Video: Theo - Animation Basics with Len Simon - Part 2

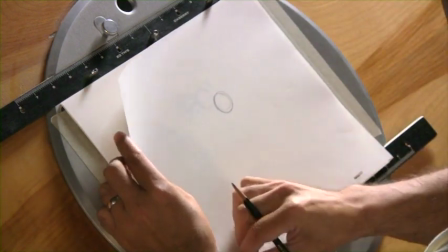[4:08]
Then gravity starts to kick in,
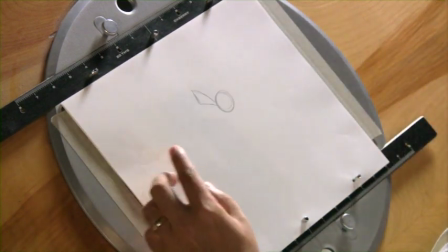[4:12]
and in this case we're going to start to see a little bit more of a
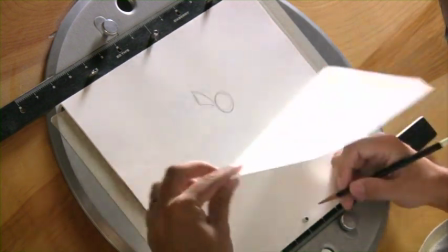[4:20]
drag or squash or stretch on the rag, more than you would with the ball.
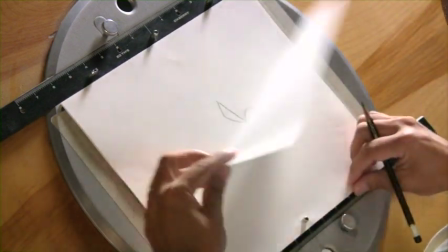[4:29]
And then we go in the exact same pattern that we just had or demonstrated earlier.
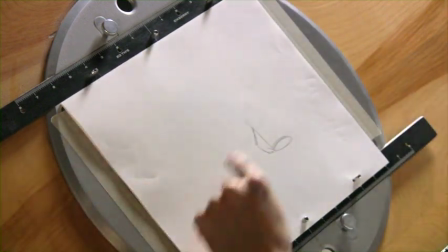[4:37]
When the ball first hit the ground over here, we're actually going to do the same sort of design.
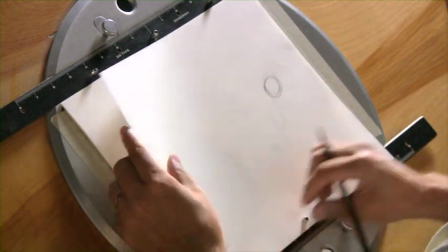[4:47]
Now, the beauty of doing something as basic as this is you're going to notice I'm not getting caught up in the wrinkles and minutia of the drawing.
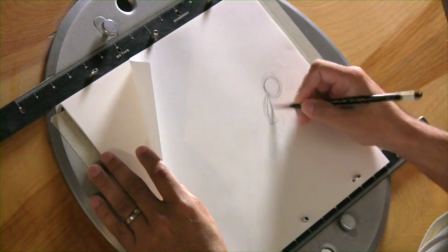[4:55]
I'm trying to find the shape
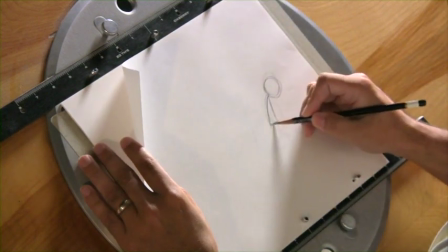[5:00]
and just and breaking it down to a very basic design.
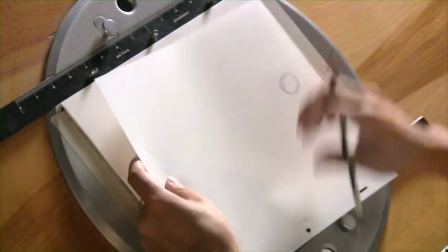[5:05]
So a triangle, when you look at this action, is going to give you the impression that it's a rag.
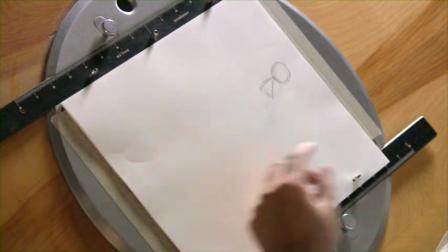[5:11]
Then when we go to the tie down process, we can actually put wrinkles in and try to keep that consistent.
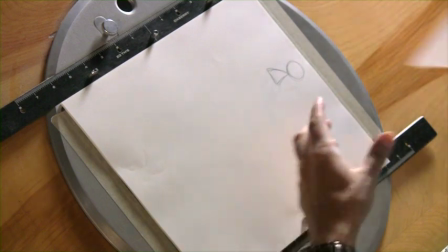[5:22]
So right now we're just trying to find the action. When doing rough animation, that's all you should be thinking about is action.
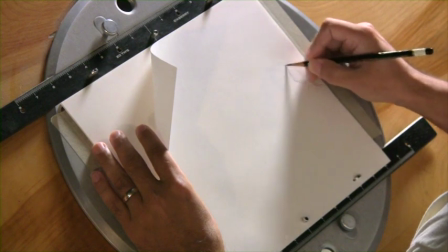[5:29]
And that's why we do construction and animate bouncing balls and things like that, is because you just want to get the basics of the movement rather than getting caught up in all the minutia and pencil mileage.
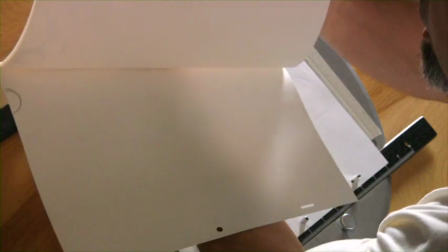[5:45]
So here we can see the ball coming in
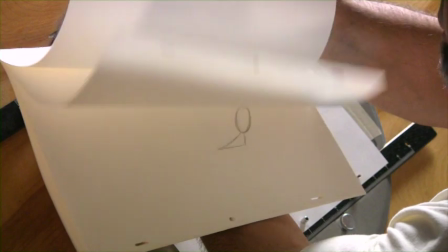[5:50]
and having an overlapping action or secondary action with that rag.
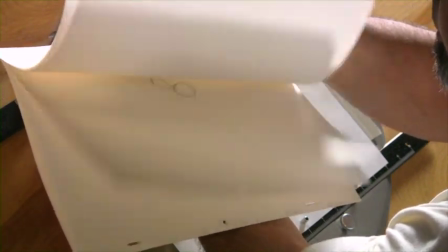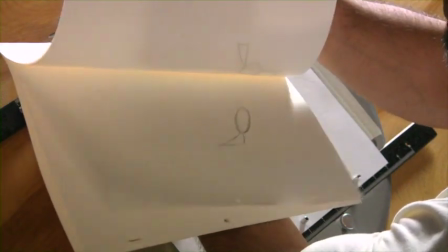Thank you very much.
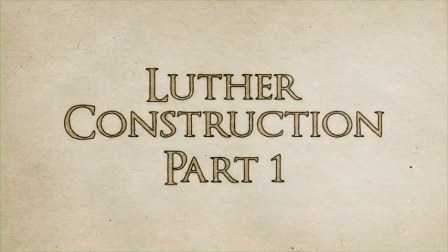[6:08]
Now we're going to draw Luther and Belfry, showing the basics, how we construct the characters, going to some detail, and then I'm going to explore posing with the characters. When drawing these characters, it's really important to think about when animating a very basic level of detail, and really concentrate on movement and animation rather than details. It's really easy to get caught up in the line work and the whiskers and the pupils and things. Normally when I animate, I try to leave all that stuff off and just think of the sheer movement and posing rather than all that detail. The drawing in is the fun part. That's done afterwards.
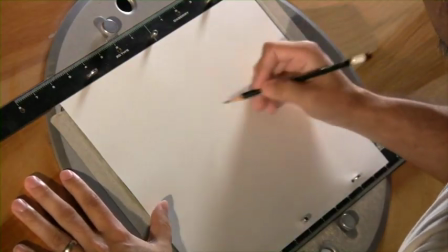[7:03]
So here I'm gonna illustrate a couple
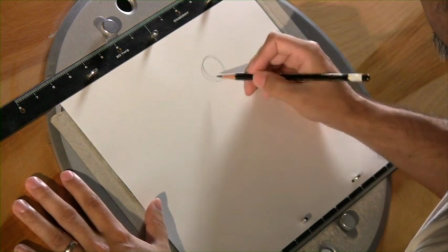[7:08]
drawings here of the two characters, just thinking of basic construction.
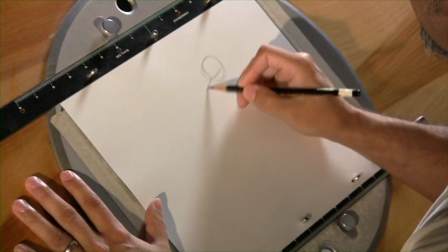[7:14]
When drawing Luther,
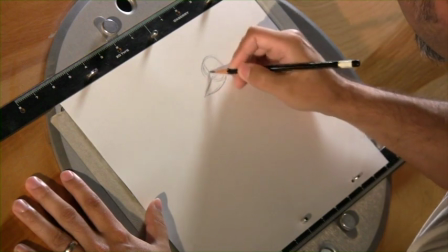[7:17]
I find the cranium, I do a straight off of that cranium, I'll find the center line, I'll do a straight and a curve
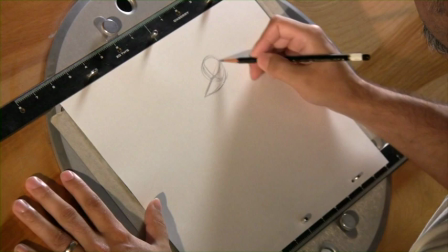[7:26]
to represent his head and snout.
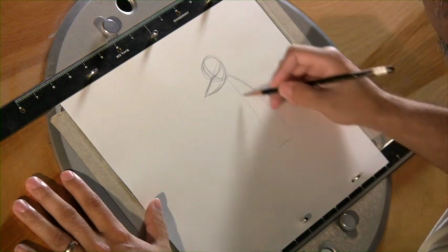[7:30]
His body, if I want to think about it as a very basic shape, is a triangle.
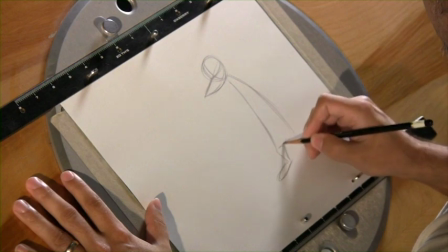[7:40]
Now, mice have a certain design when it comes to their legs, and it's comparable to human anatomy.
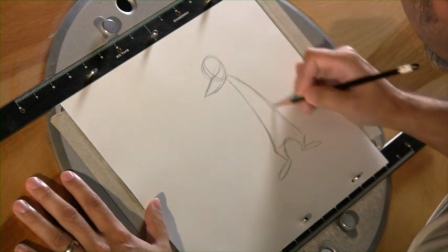[7:55]
But what I do is I try to feed off the triangular design of Luther's body.
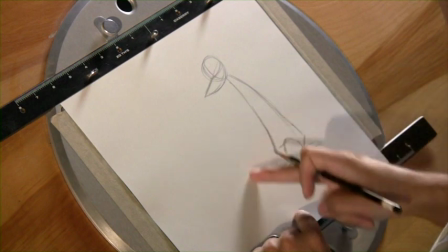[8:03]
And this gives the bottom portion of his body a bit of an anchor.
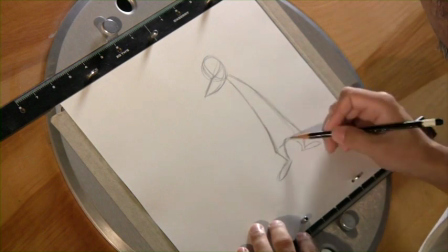[8:10]
It gives him weight. He does have a little crotch here.